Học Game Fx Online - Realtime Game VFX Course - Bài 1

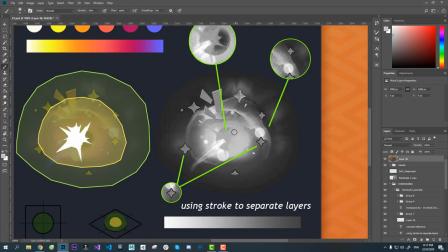33:15 Đó. Nếu bây giờ mình không tách lớp thì mình rất là khó nhìn thấy, đúng không? Mình rất là khó nhìn thấy
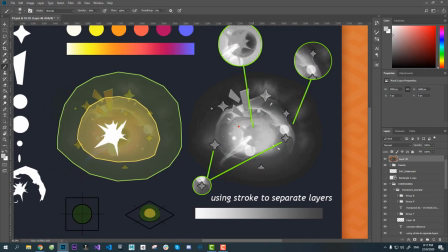cái tia nổ ra, tại vì nó muốn nhấn vào cái tia nổ đấy, cho nên là nó mới phải thêm một lớp ở đằng sau,
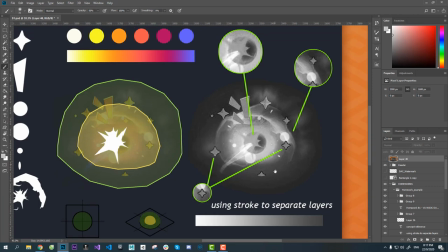33:36 đó, để tách hai lớp này ra, đồng thời làm tăng chiều sâu của cả effect lên.
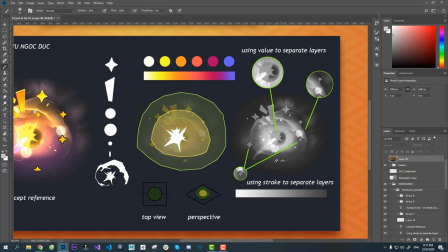33:44 Nếu như mà không có thì nếu không có cái lớp đen này thì cái effect nó xấu hẳn đi.
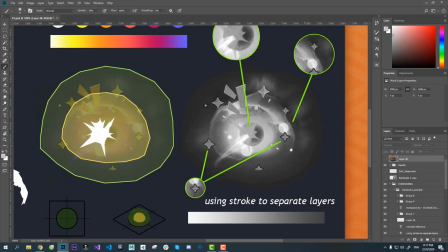33:49 Thì đấy là một cái kỹ thuật tách lớp.
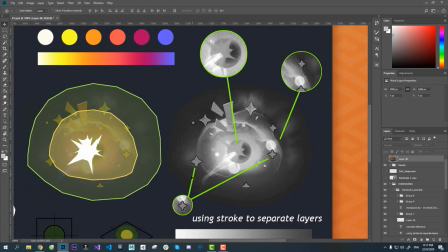33:52 Nếu bạn nào mà muốn xem thêm về tách lớp thì các bạn có thể search cái từ khóa là Notam Study.
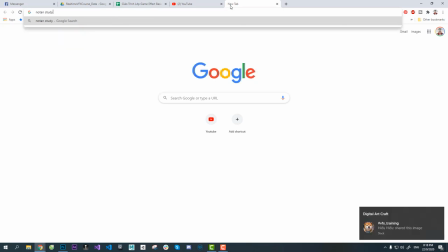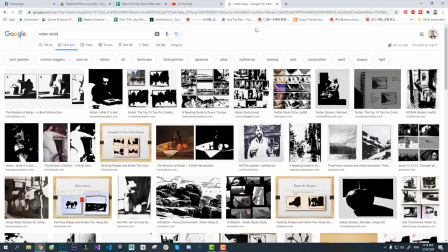34:06 Notam Study là ngày xưa mình học về Environment Concept á, thì mình được học về cái Notam Study này.
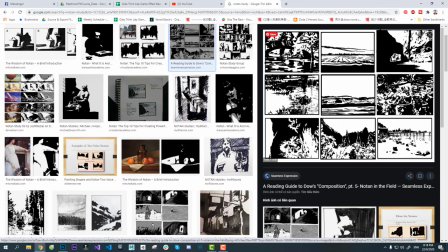34:14 Thì đây là một cái kỹ thuật mà các cái họa sĩ vẽ tranh phong cảnh người ta sử dụng để tách lớp trong tranh. Thì người ta chỉ sử dụng hai màu đen trắng và chia các mảng ra. Ở đây ví dụ đây cũng là một cái bài Notam Study,
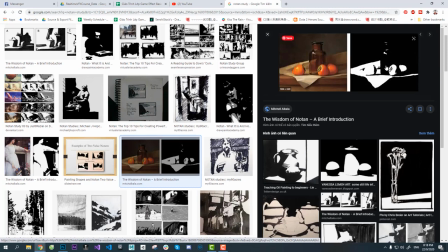34:30 tức là chỉ sử dụng hai màu trắng đặt trên màu đen và màu đen đặt trên màu trắng, cứ như vậy chia làm nhiều lớp để tách biệt các lớp trong tranh ra. Ví dụ trong tranh để có cho trong tranh nó có chiều sâu,
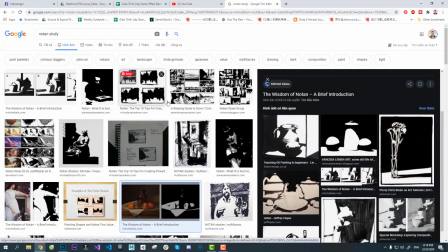34:46 hoặc là Notam Study ví dụ cái này.
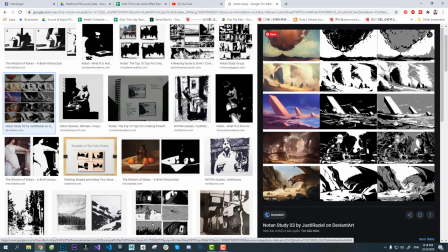34:51 Đó. Ta chỉ dùng hai màu đen trắng để nhấn vào là cái phần nào và phần trung tâm đó, để kiểm soát được độ nhạt nó tốt hơn đó. Thì giúp trong tranh người ta tách lớp được đó, tách lớp trong tranh này.
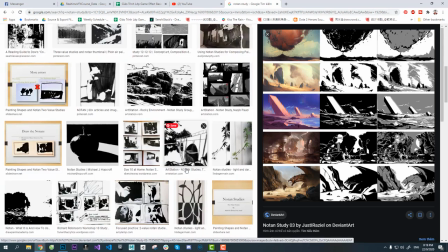35:08 Hoặc là Nota Study cũng không những là ứng dụng trong tranh phong cảnh mà còn ứng dụng trong cả vẽ concept, vẽ
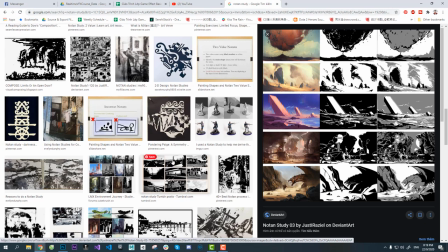35:16 character nữa. Đấy là cái sứ mệnh của việc là thấu hiểu được đậm nhạt, tách lớp.
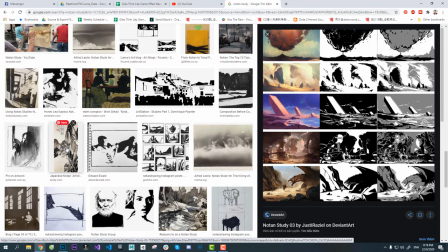35:28 Ví dụ như mấy cái bài vẽ mực nho đi. Mực nho là cái bài mà là bản chất của cái thể loại mực đấy là nó, cái nét bút nó rất là sắc. Và nó sử dụng trong vẽ tranh giúp là tách lớp ra. Đây ví dụ như là
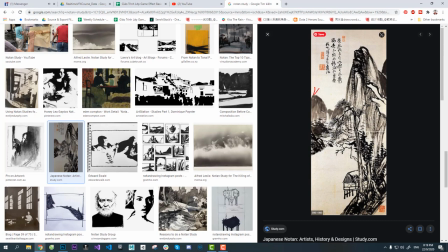35:48 đây các bạn thì có thể thấy là cái nền trời bằng đằng sau là màu trắng đúng không, và cái núi thì nó màu đậm hơn đó. Và cái mực nho, cái mực tàu ngày xưa giúp nó có cái nó đọng mực rất là nhanh và nó làm cho cái nét vẽ của mình nó sắc,
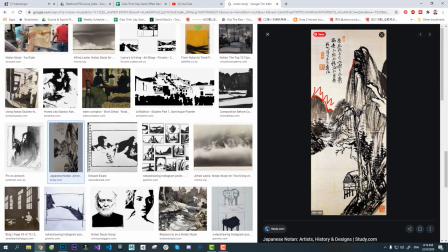36:05 và cái sắc nét là cái giúp cho tranh phong cảnh nó có cái chiều sâu và tách lớp được ra. Chứ còn vẽ tranh phong cảnh ít người người ta dùng cái bút mềm lắm. Ví dụ như là
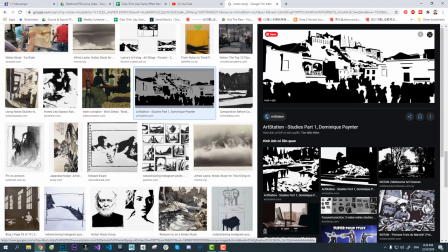36:21 đây cũng là một cái mà giúp cho cái tranh của mình nó tách được ra này.
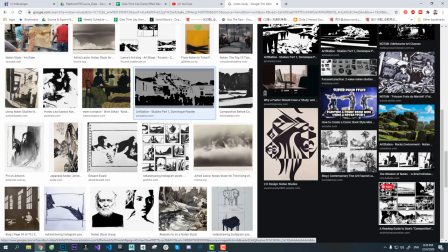36:27 Thì cái việc mà tách lớp trong tranh
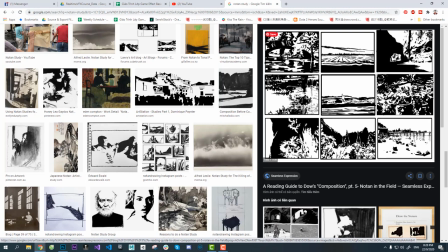36:31 nó giúp cho người xem nhìn cái bức tranh nó chân thực hơn, nó có chiều sâu và ứng dụng được cả trong VFX.
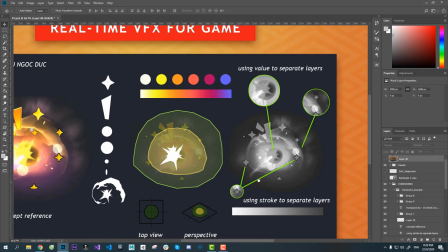36:38 Tức là khi mình làm thì mình cần phải biết được là cái effect này của mình nó có chia lớp không, nó chia làm bao nhiêu lớp và các lớp nó chồng lên nhau như thế nào.
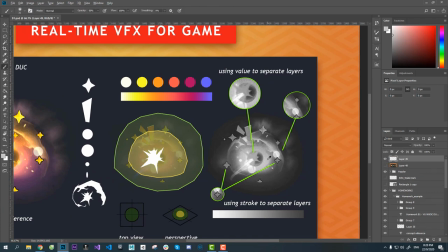36:47 Ví dụ đây mình có thể vẽ, mình study của nó thì mình thấy là nó có một cái lớp màu này. Đây, nó có một lớp màu này. Sau đó thì bên trên cái lớp màu này nó có một lớp màu đậm hơn. Đó.
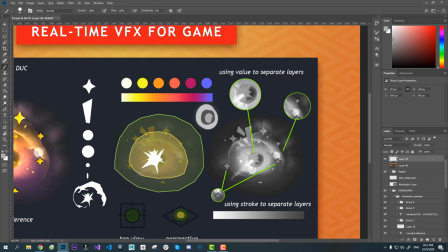37:03 Xong bên trên cái lớp màu đậm này thì nó lại có cái màu này. Đó. Xong bên trên lớp màu này thì nó lại có cái màu trắng. Đúng không? Một lớp màu trắng. Đó. Thì nó tách lớp ra như vậy. Cho thứ nhất là để nhìn rõ chi tiết, thứ hai là để có effect của mình có chiều sâu.